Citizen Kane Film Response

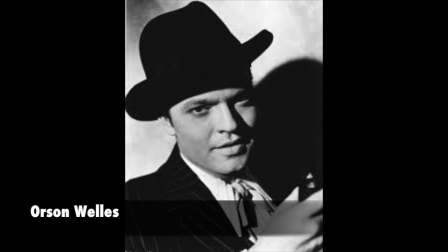0s
Orson Welles was born in 1915. He was an enormously influential actor and a director of theater, radio, and film. By the age of 19, he had already acted on the Broadway stage. In 1939, RKO Pictures offered him a two-picture deal in Hollywood,
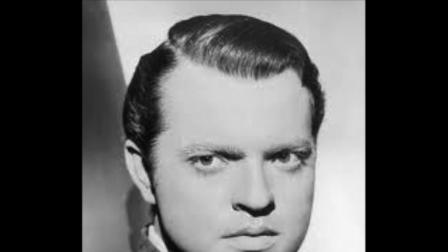16s
and at the age of 25, he directed, co-wrote, and acted in Citizen Kane.
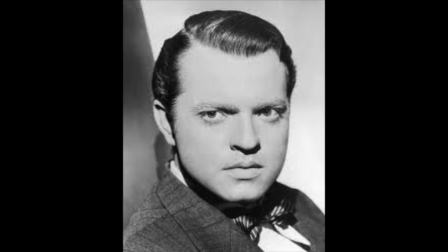20s
At that time, Citizen Kane's critical success was not matched by acceptance in the film community.
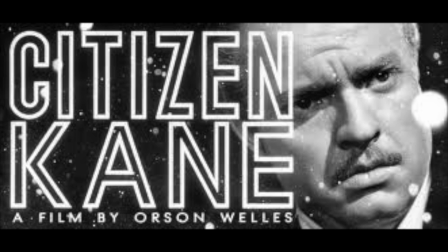26s
The film was offered to be purchased and destroyed.
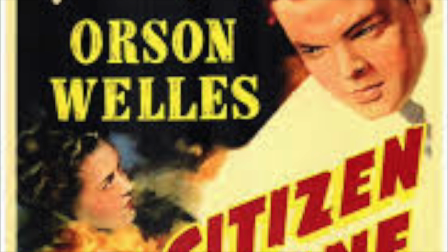30s
According to Film Site, the film engendered controversy because it appeared to fictionalize and characterize
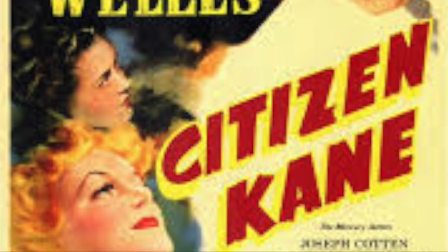36s
certain events and individuals in the life of William Randolph Hearst, who happened to be a powerful newspaper publisher.
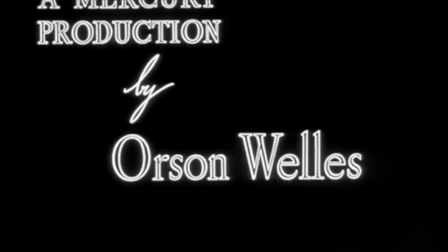43s
The film was accused of drawing remarkable, unflattering, and uncomplimentary parallels to real life.
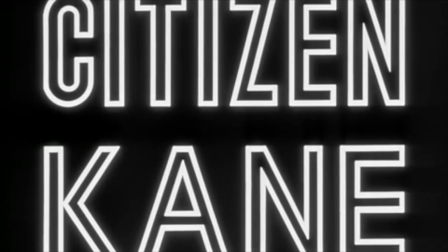50s
Now it is considered the most impressive debut in the history of film. Wells illustrates Citizen Kane's content by utilizing form to see the content in a particular way.
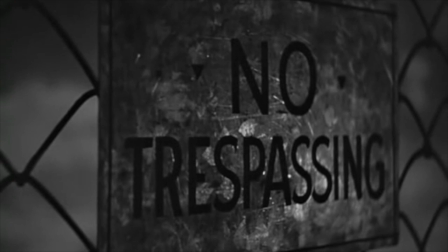61s
Looking at movies describes form as cinematic language,
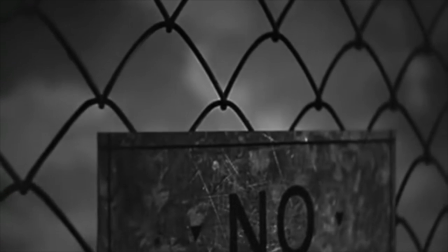64s
which are the tools and techniques filmmakers use to convey meaning and mood to the viewer with lighting, mise-en-scène,
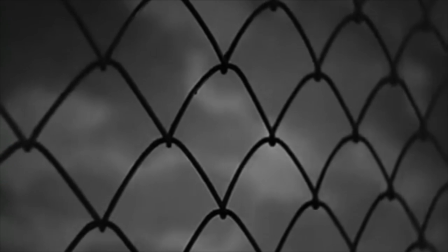73s
cinematography, performance, editing, and sound.
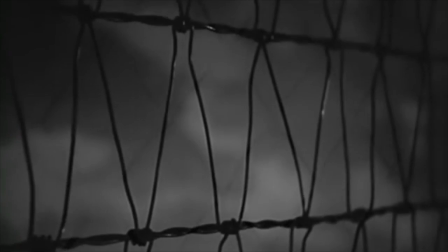76s
Mise-en-scène, also known as staging, is the sum of what the audience sees, hears, and experiences while viewing a movie.
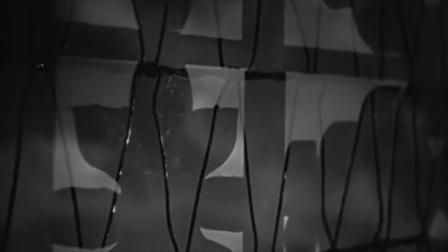85s
Thatcher's first encounter with Kane in
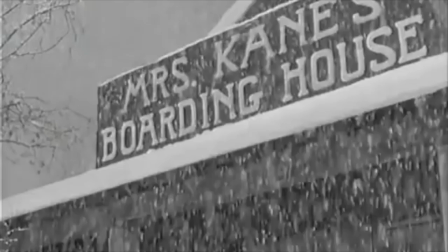88s
1871 is a scene that creates deep focus using mise-en-scène for the specific placement of design elements.
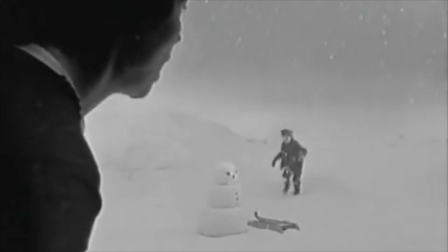96s
Techniques in Citizen Kane discusses how deep focus used the space between
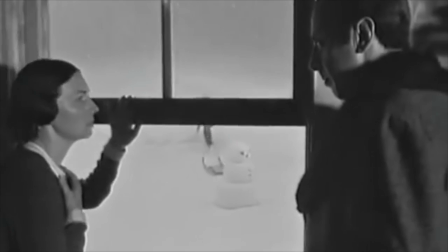101s
the foreground and the background to symbolize Kane's loss of power and control,
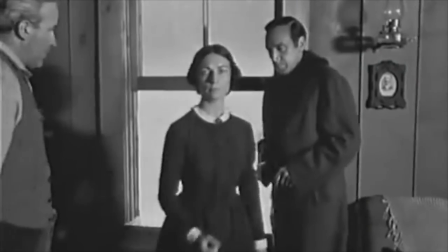106s
which illustrates his personal isolation.
You seem to forget that I'm the boy's father.
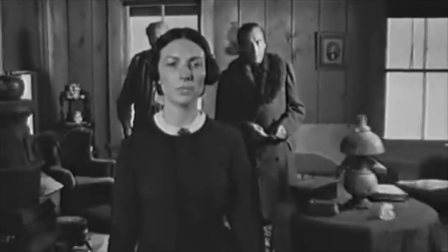111s It's going to be done exactly the way I've told Mr. Thatcher. There ain't nothing wrong with Colorado.
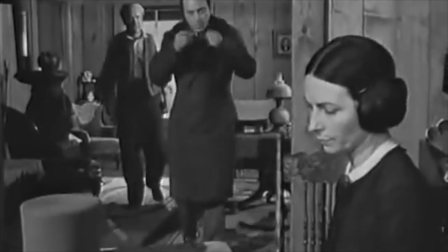115s
This movie frame shot is an example of Wells' usage of deep focus cinematography.
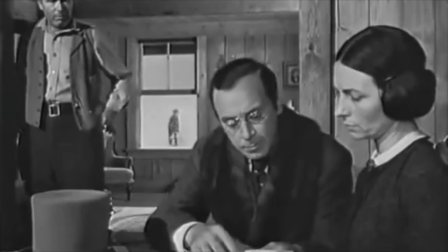121s
The audience is given a choice of where to look rather than limiting their attention to a certain focus.
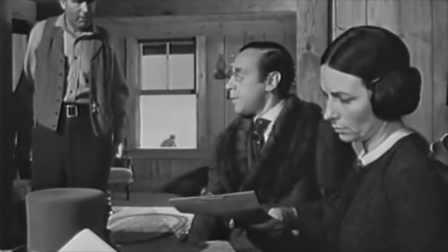126s
There are three main shots in the scene: the mother up front, the father at the door, and young Kane outside the window in the background of the shot.
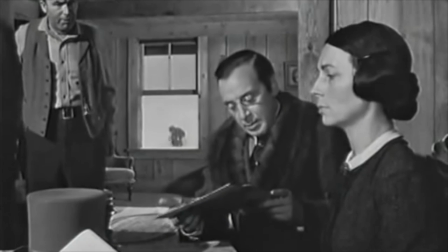135s
While we see the mother signing away the control of her son's life, we see the innocent young Kane, oblivious to his fate, playing outside in the snow.
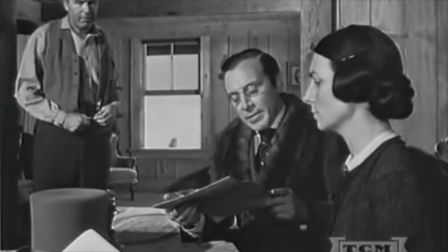143s
This scene is formed by a long take with only 2 edit points, with a moving camera that alters its view and perception of the scene so that objects,
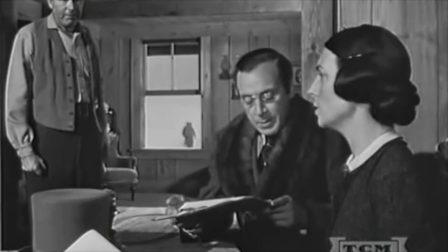152s
distances, and people assume different meanings throughout each series of actions.
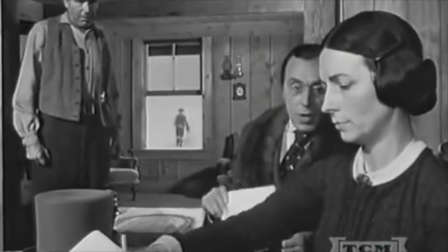157s
According to a full review and analysis over Citizen Kane, free camera movement,
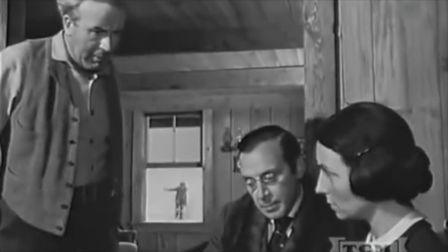163s
perspective, and visualization become a schematic method of communication from Kane himself.
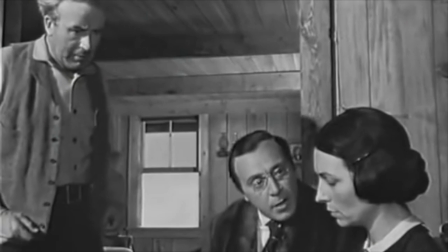169s
The camera pulls back from viewing young Kane playing in the snow.
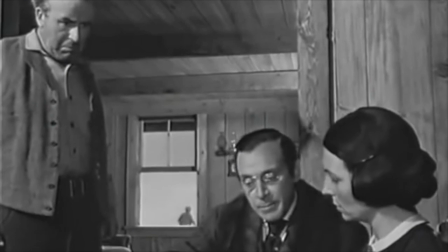172s
It pulls increasingly backwards into his mother's boarding house through the window in the dining room,
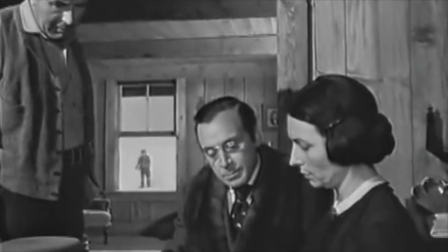178s
making Kane diminish in size and distance, while still the focus of the show.
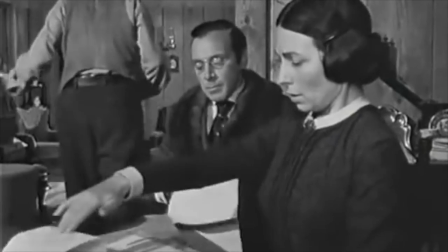183s
He is isolated inside the window frame, which highlights his solitude and entrapment,
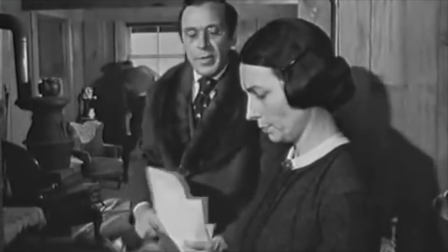188s
while the rest of the shot depicts Thatcher, Kane's mother, and father inside the boarding house.
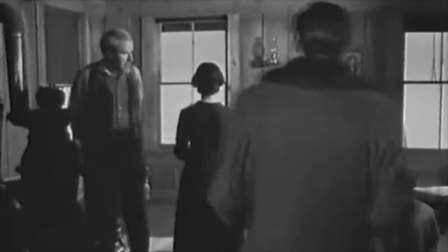194s
The camera position and angle throughout this scene depicts a lot of meaning as well.
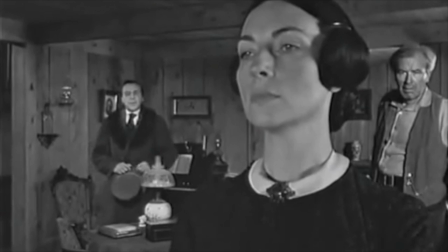199s
Movie Site portrays how the scene is shown at adult height looking down on young Kane,
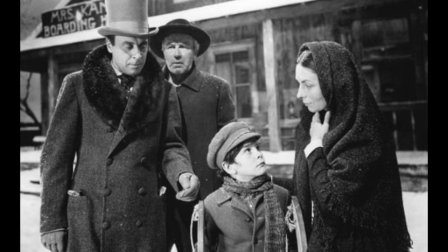206s
emphasizing once again his powerlessness over the decisions that are being made about his life,
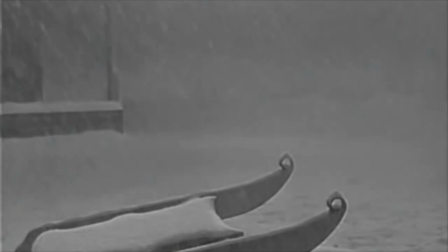211s
and marks the last moment of his childhood by showing his sled slowly being buried beneath the snow.
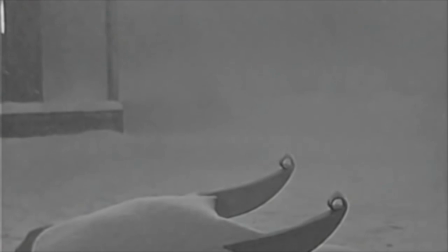217s
Lastly, there is symbolic meaning with the lighting used in this scene.
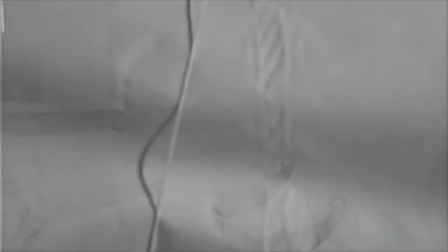221s
According to Looking at Movies, lighting is responsible for significant effects in each shot or scene.
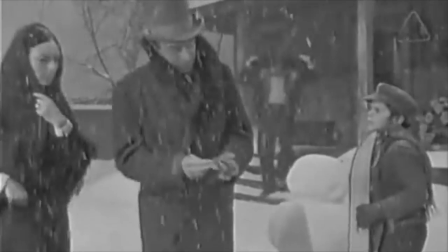228s
It enhances the texture, depth, emotions, and mood of a shot while also extending the illusion of depth.
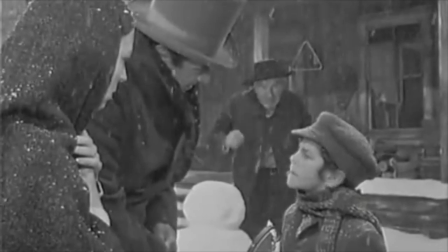236s
Lighting affects the ways in which we see and think of movie characters by revealing a character's state of mind.
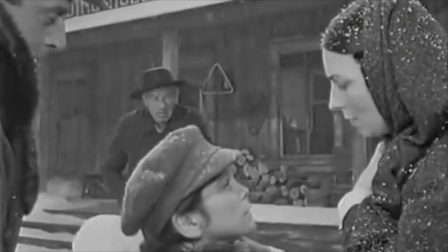245s
A full review and analysis article over Citizen Kane illustrates how in Kane's little boy scene,
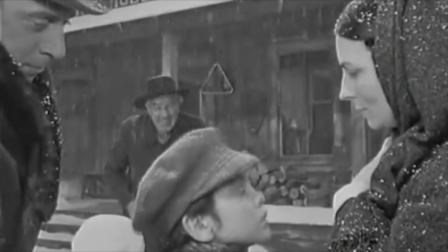251s
he is depicted as innocent, surrounded in white snow, which makes him illuminated in light, revealing no moral ambiguity,
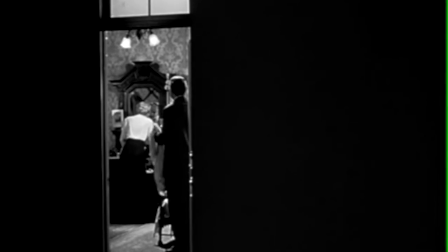259s
secrecy, or evil. However, in later scenes, his face is shown half lit and half dark, shadowed,
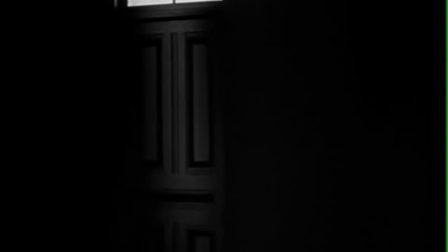264s
or in total darkness to visually reveal his inner solitude, ambiguity, secrecy, evil, and torment.
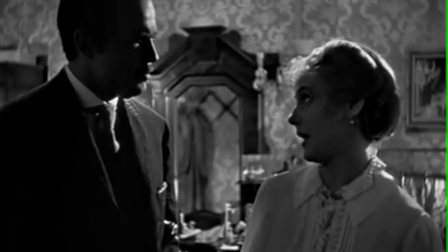271s
For example, when Charles Foster Kane first meets Susan Alexander,
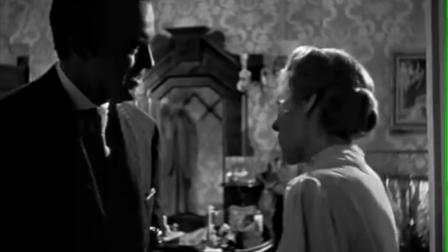276s
there's a clear contrast between the two characters, which signals important differences.
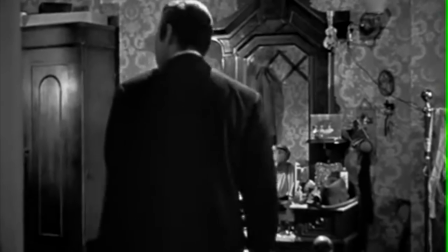281s
This contrast is the difference between the use of high-key lighting and low-key lighting.
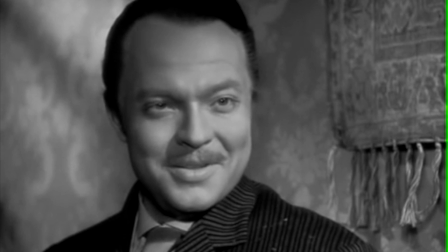286s
Looking at Movies explains how the lighting on Kane's face is low-key lighting, which produces a sharp, dark shadows,
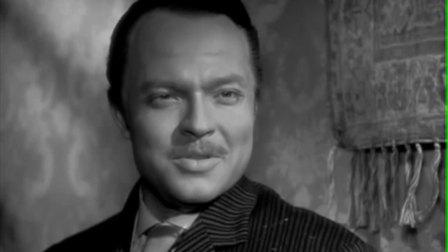293s
causing his face to be lit with a hard and crisp light, which makes him appear older and much more worldly.
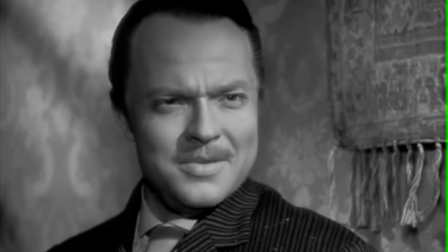300s
Kane's lighting is being contrasted by Susan Alexander's, who appears to be in high-key lighting,
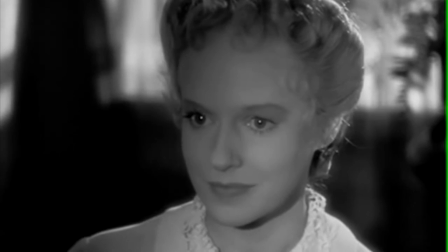306s
which causes an even, flat illumination that expresses virtually no opinions.
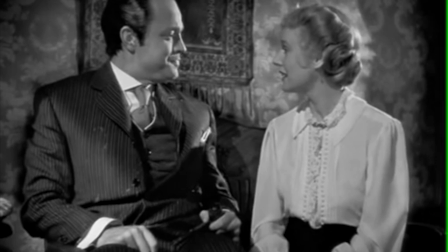312s
In this soft light, she seems much more youthful and naive.
Oh, I didn't say.
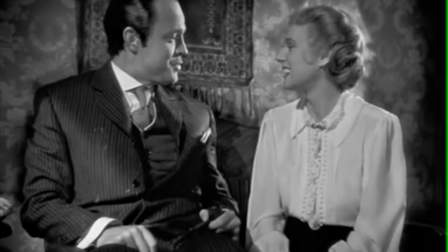316s I didn't think you did. If you had, I wouldn't have asked you because I would have remembered. How old? Pretty old. How old?
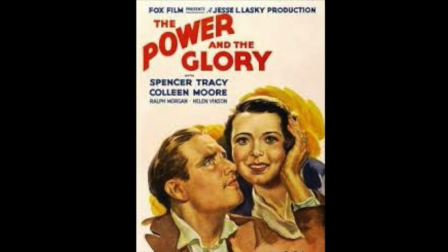321s
Citizen Kane appears to have strong similarities to a film written by Preston Sturges called The Power and the Glory.
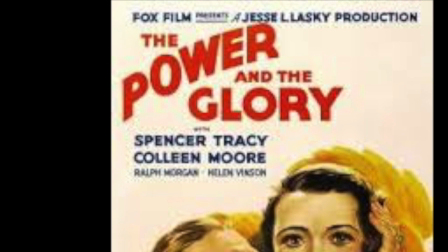327s
Sturges' film came out roughly 8 years before Wells' film.
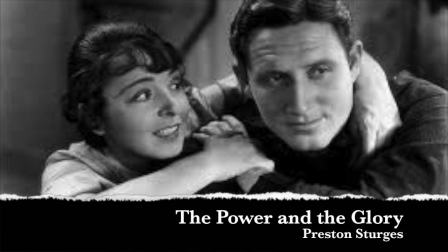331s
Although some may say it influences Citizen Kane's flashback style, Wells announces in an interview with Peter
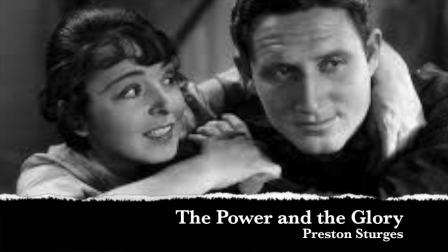339s
Bogdanovich that he has never seen it but has heard of these strong similarities.
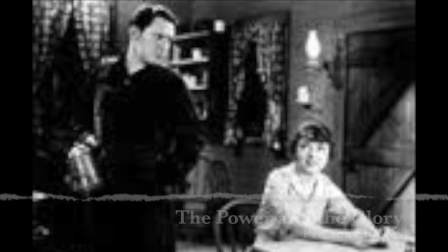344s
According to the article The Power and the Glory of Citizen Kane, both films have the same idea of a lead character.
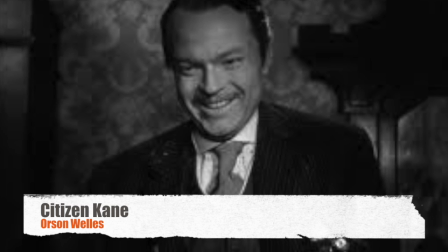351s
The story is similar, and it is told in a similar way. Like Citizen Kane, The Power and the Glory is told in flashback.
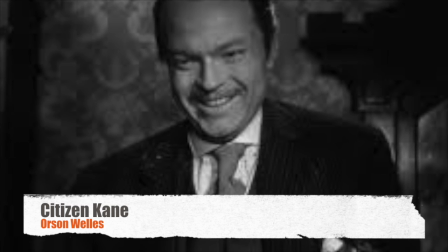358s
Preston Sturges begins his film with Tom's funeral, then going back to his childhood when he grew up poor,
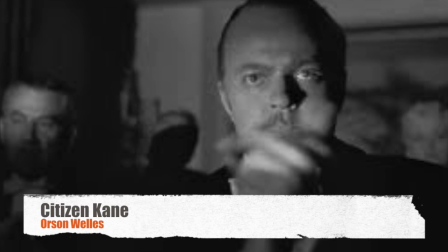366s
while Orson Welles had a similar beginning with Charles Kane dying, leaving us with the word rosebud,
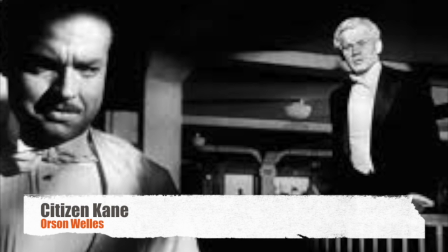371s
and then it goes back in time illustrating what his life was like, using the deep focus staging and many scenes to depict their lives.
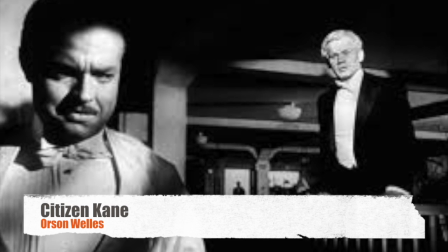379s
Both films depict the lives of dynamic businessmen who rise to fame and then fall.
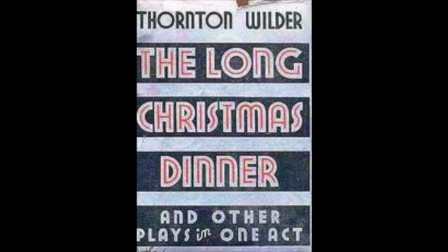386s
Another similarity Peter Bogdanovich brings up in the interview with Orson Welles
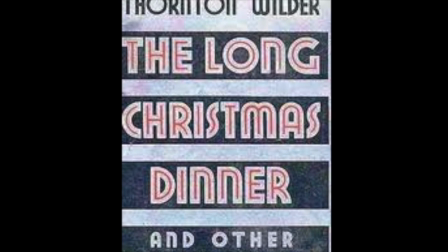391s
was the idea for the famous breakfast montage between Kane and his first wife.
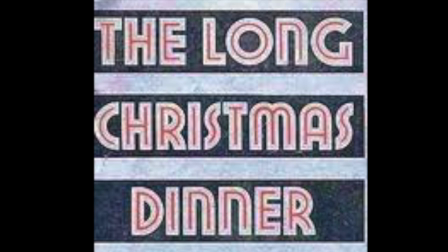395s
Welles admits that idea was stolen from the Long Christmas Dinner of Thornton Wilder,
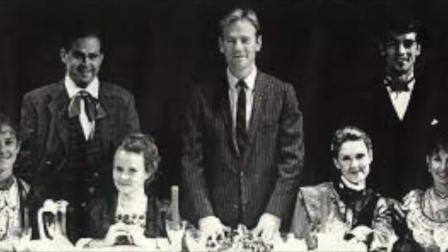401s
that was a one-act play which takes you through 90 Christmas dinners in the Bayard home.
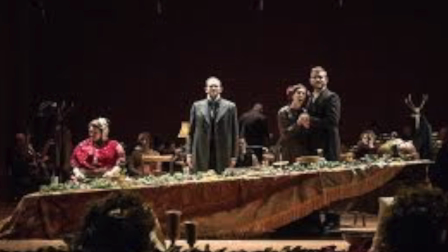406s
Throughout the play, it shows the changes in customs and manners during this period of time, as well as the growth of the family.
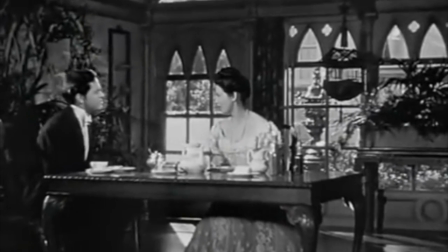413s
After completing the breakfast scene, thinking he invented the idea, he suddenly realized that he unconsciously stole it from Thornton.
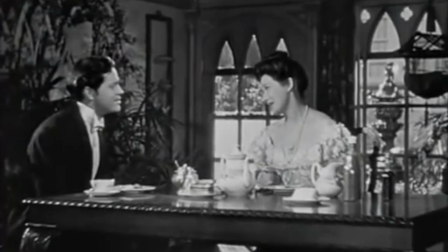420s
The breakfast table montage was a similar idea, but takes you through a 9-year deterioration of Kane's marriage.
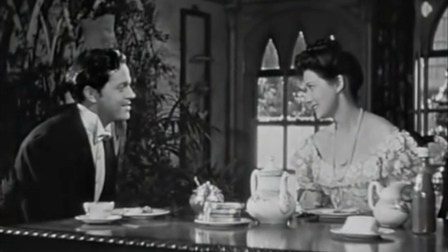428s
Philip Brophy points out in his article how Kane and Emily's first breakfast table encounter,
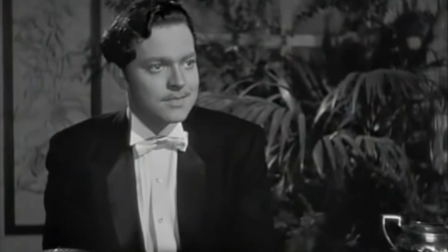433s
you can tell they are much in love by their excitement in their voices and their enthusiasm towards one another while being really close and engaged to what the other is saying.
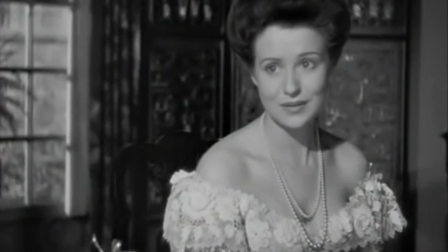442s
However, as their marriage crumbles across each hyperelliptical edit,
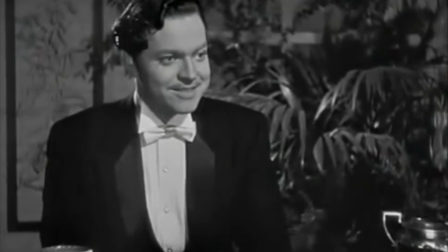447s
the music becomes sullen and solemn, the pitches of their voices become lower and monotone,
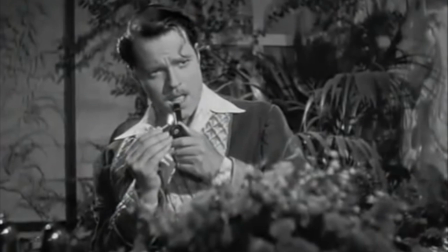453s
and they speak less, finally saying nothing and reading opposing newspapers while sitting across the table from one another.
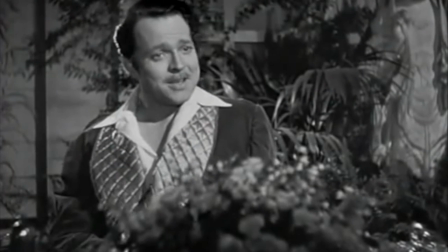461s Emily, dear. Your only correspondent is the Inquirer.
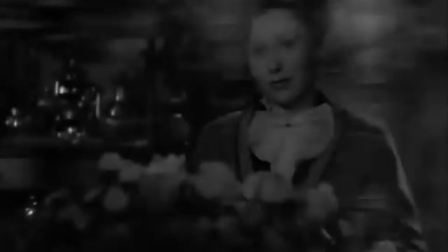466s Sometimes I think I'd prefer a rival of flesh and blood.
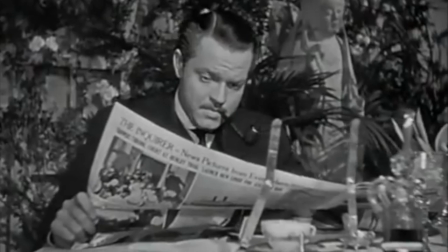474s
Citizen Kane remains highly regarded for its illustration of cinematic language,
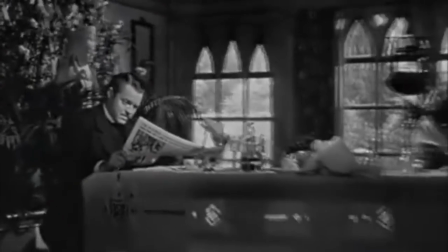478s
which is why it still upholds the #1 spot of the top 100 American films.